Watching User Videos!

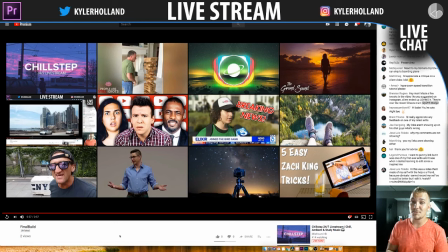So check that video out on my channel, because the smooth speed ramping tutorial is actually really awesome, and that gives you the ability to smooth out every speed ramp. So definitely check that out. But I love it. It's great.
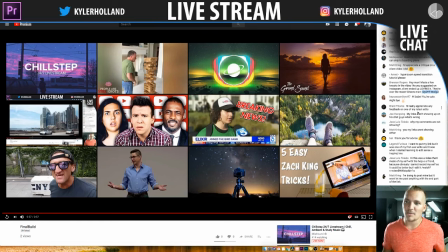So Brent, I'd really appreciate my feedback on one of my latest edits. Brent, definitely send me the link and I will check that out. My links aren't showing up in his chat, guys. What's wrong? So Joe, you actually have to send the back portion of your watch.
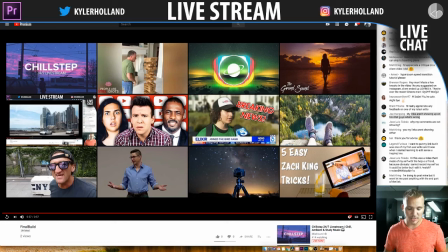If you just copy everything from watch and paste it in the chat, that's what I can look at. So everyone, if you have a video, copy the last portion of it, the watch, and then the rest of it, and then it'll show up in chat. Jose, same thing with that. Matt, all you guys figure that out. So send the watch URL, then you'll figure it out.
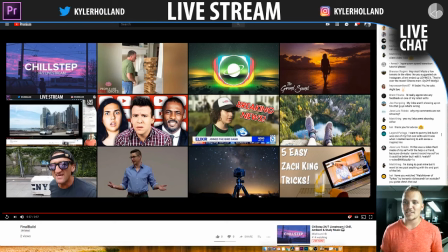Bot, thank you for advice. No problem. Thanks for sticking around. Legend says, I want to put my link, but it was one of the first ever edits, and it was when I started learning edit since you inspired me. Legend, definitely share it. I'd love to check it out. Jose said, hi, this is the video that I made myself with the help of a friend.
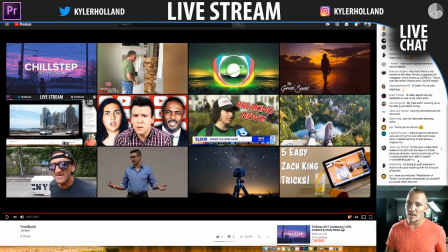Obviously, I can't record myself, so it could be better edit to watch. All right, so /watch. Remember, copy the /watch URL if you want to share a video. Let's check it out.
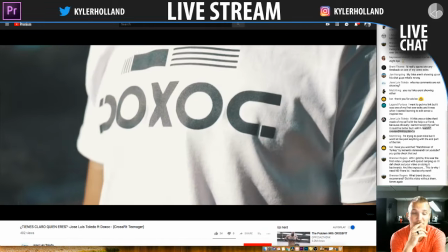I love this. Nice. I've seen that template so much.
En el mundo hay dos tipos de personas.
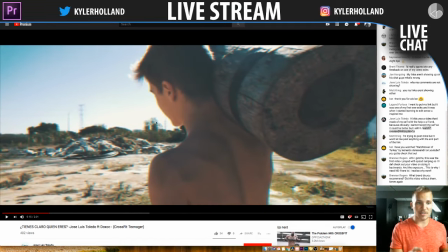Las que sueñan.
So this right here, I love this aesthetic that you have going on.
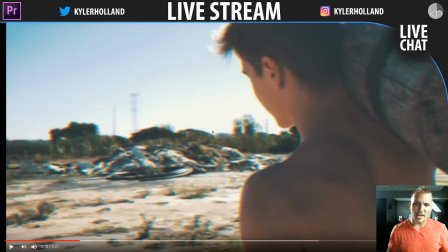If you look at it closely, it's like, yeah, that's definitely what it is.
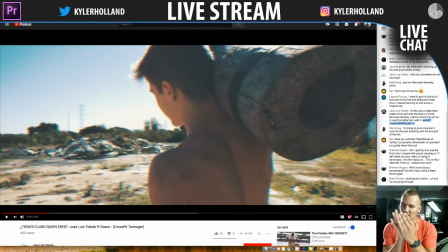It's almost like you're doing an RGB split where you're actually like pulling the image, like you're stretching it by like a millimeter or something, because I'm getting some interesting colors here. And it really makes, yeah, like on the edge of the armpit, we're getting some blues, and on the left side, we're getting some yellows and reds.
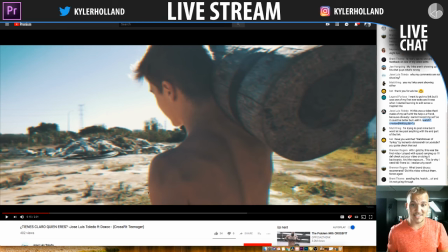So I love that aesthetic, and I'm gonna, like, that's sick.
Y las que dan todo lo que está en sus manos por lograr sus sueños.
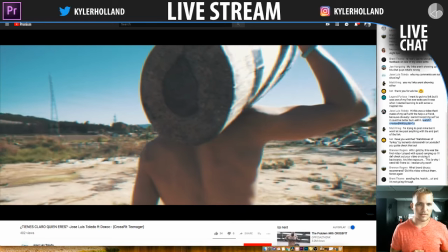Y yo tengo muy claro quién soy.
I have no idea what you're saying.
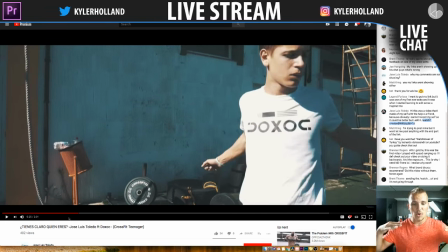Okay, but right away, one thing I would say is definitely work on smoothing that audio in. because sometimes if it's like if you're watching something,
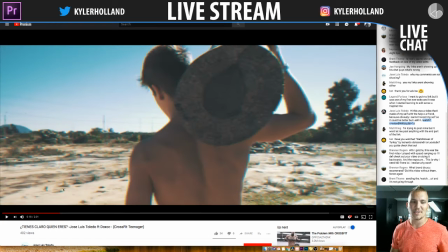all of a sudden it's like psh, then it like hits you out of nowhere. So definitely work on smoothing the audio, like right here.
Y yo tengo muy claro quién soy.
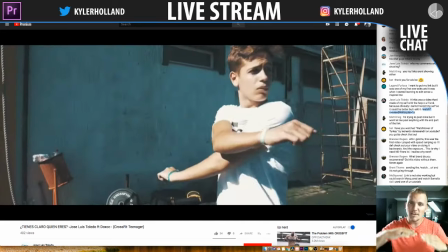It's nice and quiet and right away. So work on warping that up into a smoother audio level.
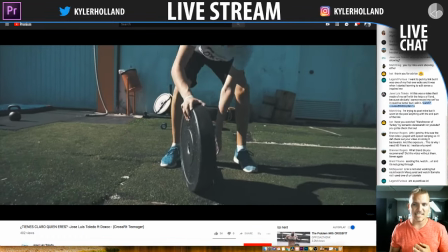Let's get to the drop.
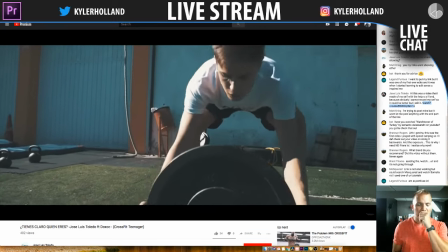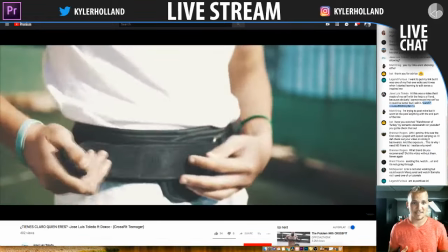Nice, I love hearing that sound. This is cool, this is sick.
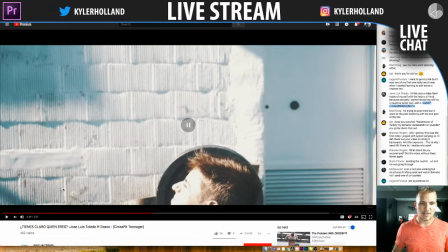I want to hear that bump. So one thing is good to stay consistent with audio and stuff. If you have diegetic sound, which is the sound that's in the actual scene, then stay consistent with it. Like you heard, I heard the belt going on, so I want to hear the weights drop, and you have to stay consistent with everything, because I'm listening for that now.
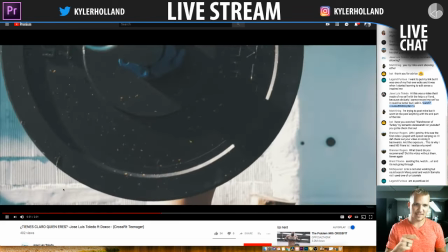There it is again.
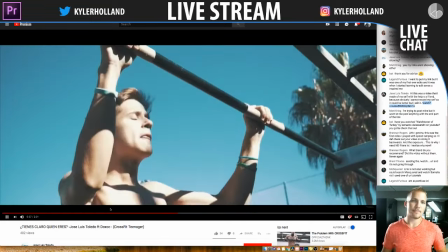Cool.
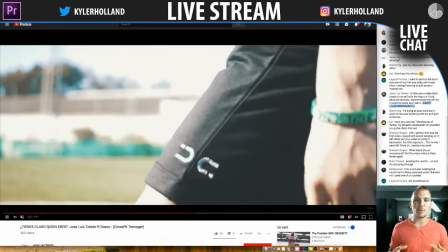Alright, so as we go through the rest of this, I just want to say I really enjoy this, but however, I want to see, like right here, I want to see you do more close-up stuff,
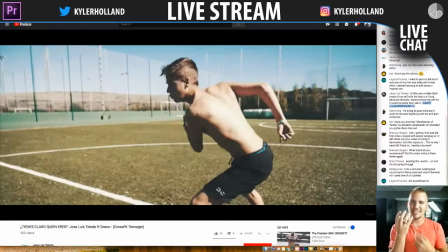because it's all wide shots, and I want to see like the sweat dripping, like get in close, like that right there.
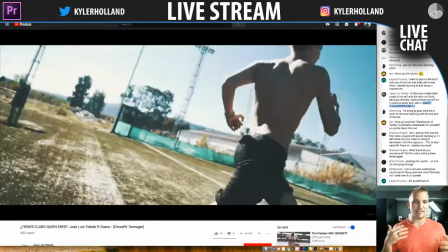I love it. So I definitely really enjoy this video. It's very cinematic. I think your use of diegetic sound was awesome, so definitely keep it up.
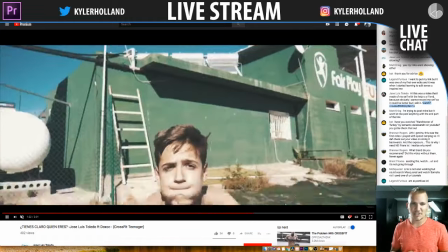Good job. As for color grade, still little highlights are blown out in some scenarios, but just check out the lumetri colors or the lumetri scopes, and that'll help you out.
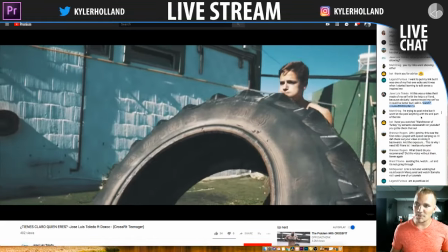But good job. Matt Craig, I'm trying to post mine, but it won't let me post anything with the end part of the link.
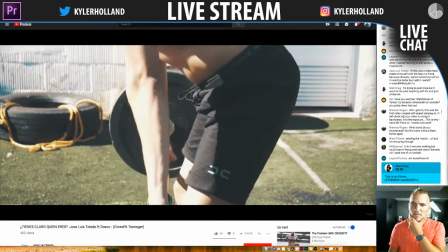Here. Matt, let me check it out to see what's going on, but just copy the numbers or anything like that.
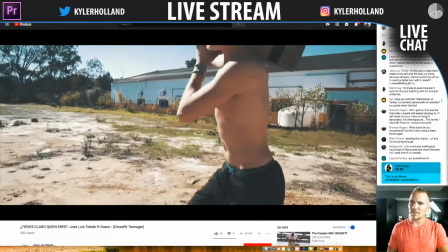Maybe it's going funky. I'll figure something else. But Matt Craig, thank you for donating.
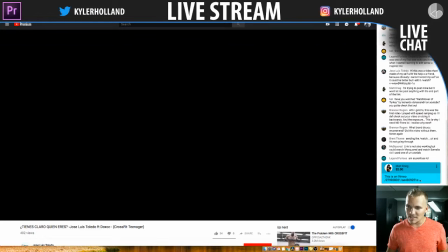I just got a donation come in. This is on Vimeo.
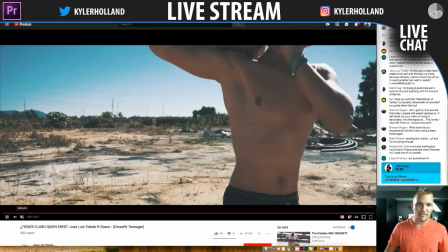Okay, I will check it out on Vimeo, Matt, since you donated right away.
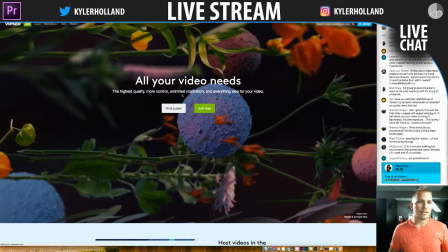Vimeo.com. Alright, let's just click on a video. How do we watch staff picks?
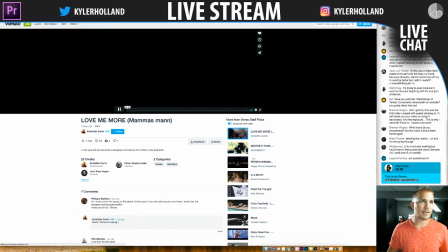Click on a video, and then we're going to copy the rest.
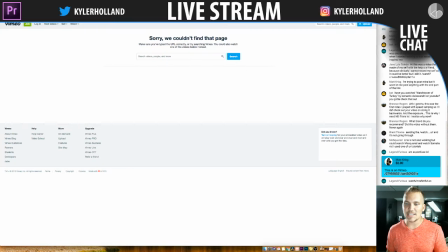Sorry, we couldn't find that page. Matt, can you share the video again or something? Maybe I need to Vimeo.com. Try this. Try this.
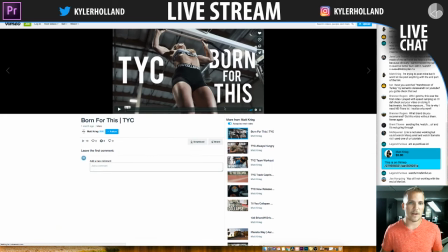There it is. Got it. Alright. Born. I already love this aesthetic.
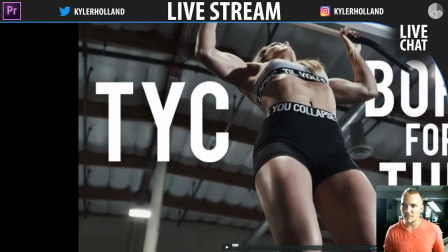I'm going to full screen this.
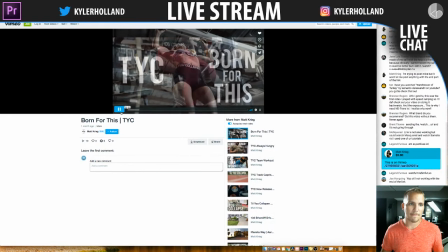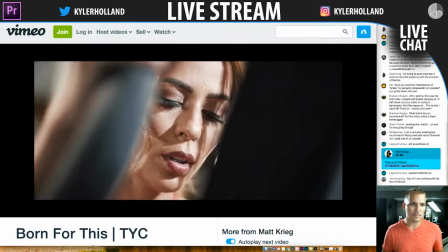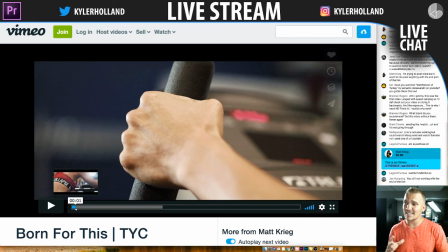Okay, something that's really nice is just like this is a comparison to the last video, is those close-up shots, like right there.
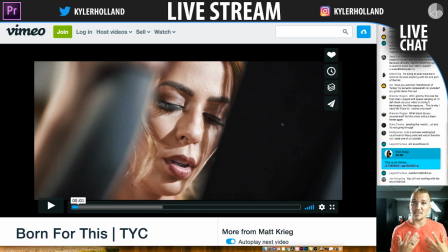Like, do you see the quality in the face that you'll get with like the close-up shots? So I love this close-up aesthetic, Matt.
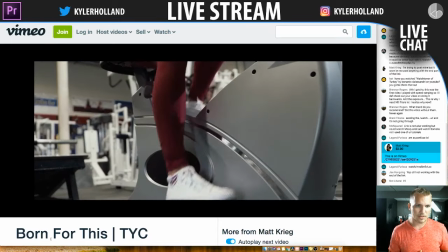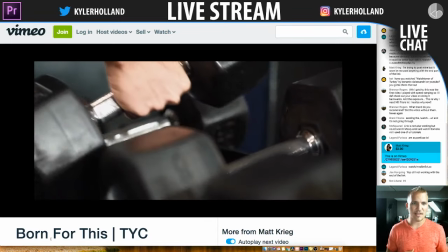Badass.
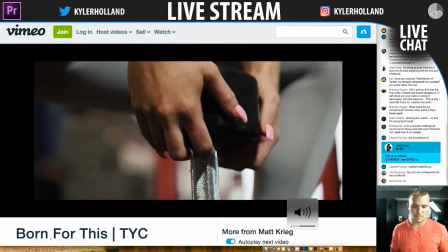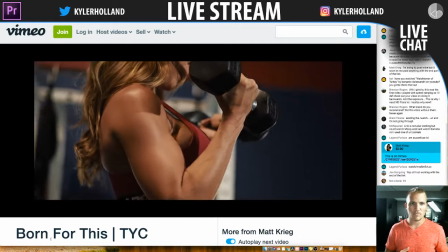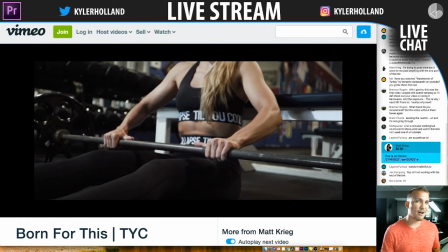Right there. That is amazing, because when you use sound and you incorporate it to the audio, it takes the video to the next level. We're going to watch that again, because as you listen, he's adding in like that quick sound before the bass hit.
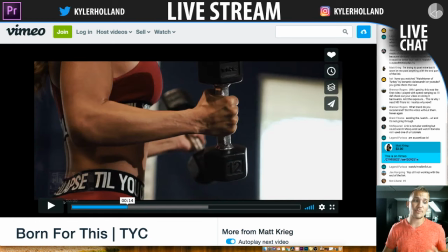So that was really awesome.
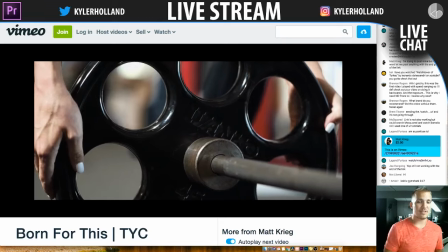Amazing.
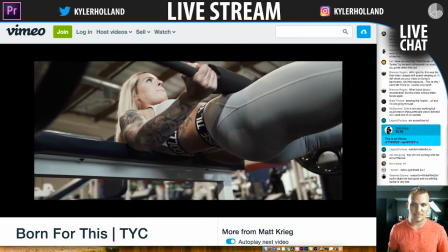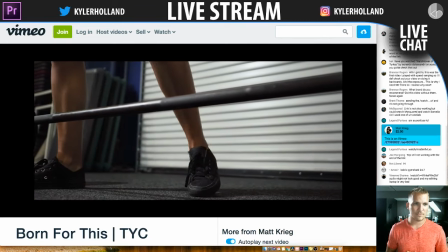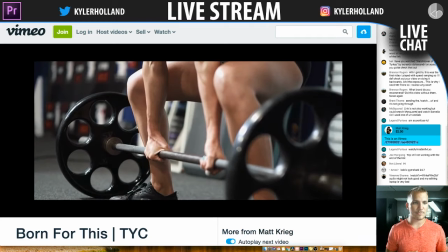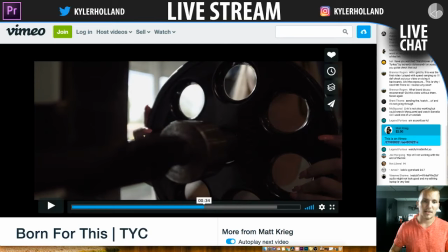So like again, that's a good point to talk about, because like on a speed ramp onto the audio, if you can sync up your video to the audio, that will take it to the next level. It doesn't matter what you're filming,
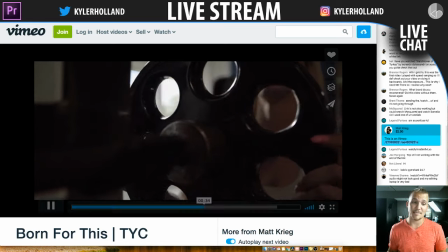it'll always make it that
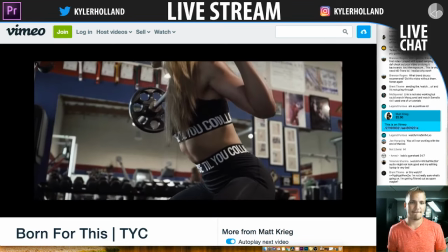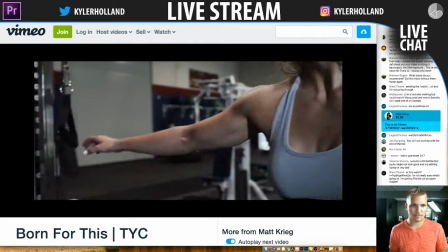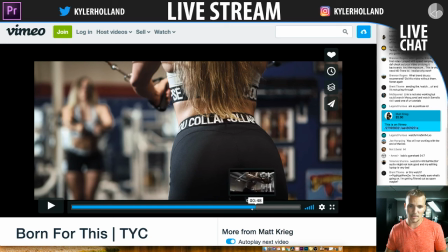level. Also right here, really good lighting. Let me run it. Right here, I don't know if you have like a spotlight or something going on,
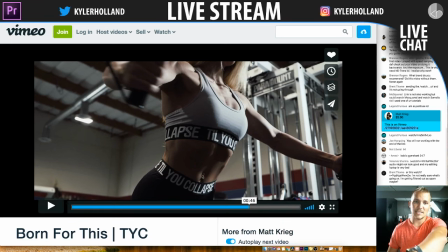but the lighting that we have from up on this side coming down across the body, it's very like this lighting right here,
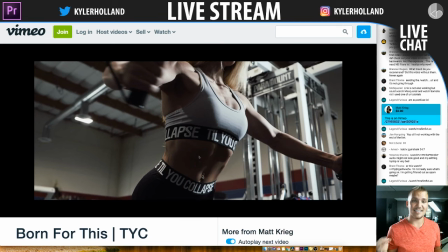where I have one light coming up, like that takes it to the next level. So definitely a really good job on this lighting that you have done.
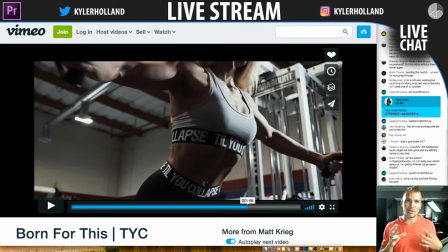I also like this right here. When you are, a good thing that I like about this video is movement and stuff. When you're going around and you're filming something, if you have something that's moving across the screen and then you continue that movement into the next shot, it's going to smooth the scene and transition out. So check it out right here.
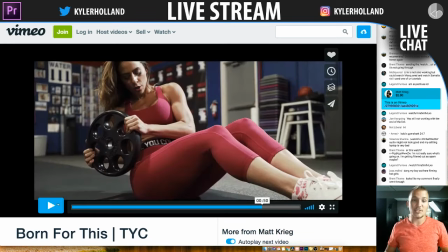So you see how like she's opening up and then into the side shot?
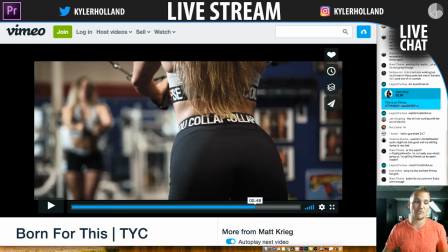Watch how the movement and your eyes just smoothly travel across the screen. Boom. Just like that.
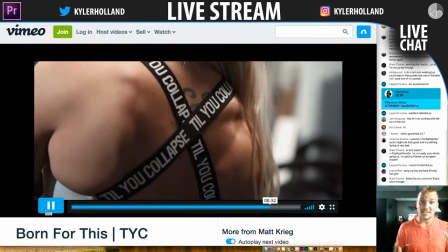And you're combining it.
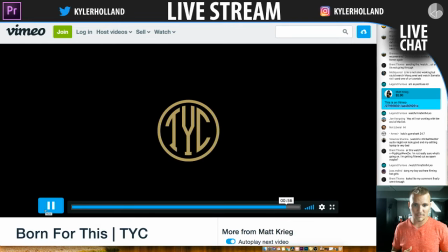Great. Amazing. So yeah, and then I'm so picky, but the ending, try to make that audio wither out or feather out a little bit more, because it's kind of a little abrupt ending. Right there.
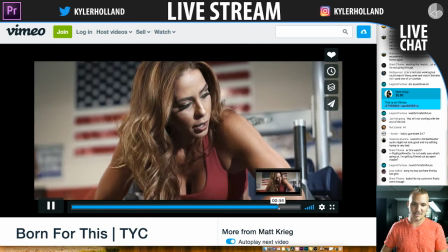You hear that? It's so subtle. Here, I'll turn it up. Listen.
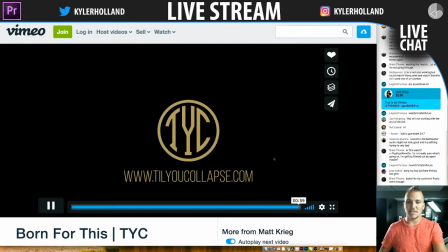And then it cuts, but the video's still going, so try to wither that audio out.
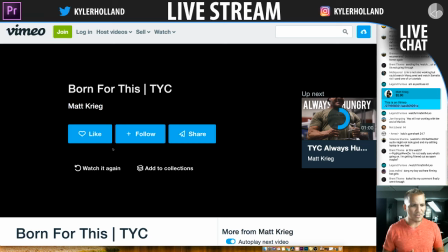But overall, really good video. I love the color grade, love the aesthetic of it. One thing that I would say is just get the shots were dynamic, but even get more dynamic shots.
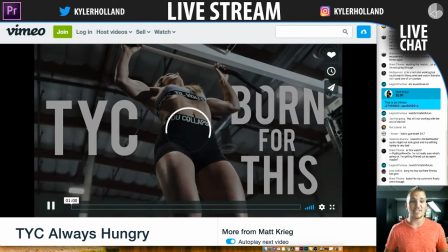So shoot more, but I loved it. It was great. Good job. Thank you for sharing.
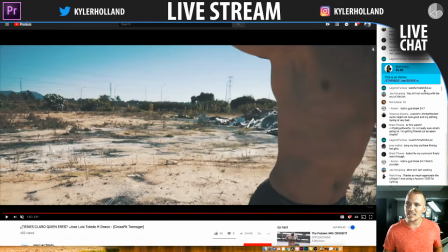Alright, let's see. Legend says watch. Legend. Alright, hold on. I missed some. Alright, let's try to get caught up. Alright, gotcha.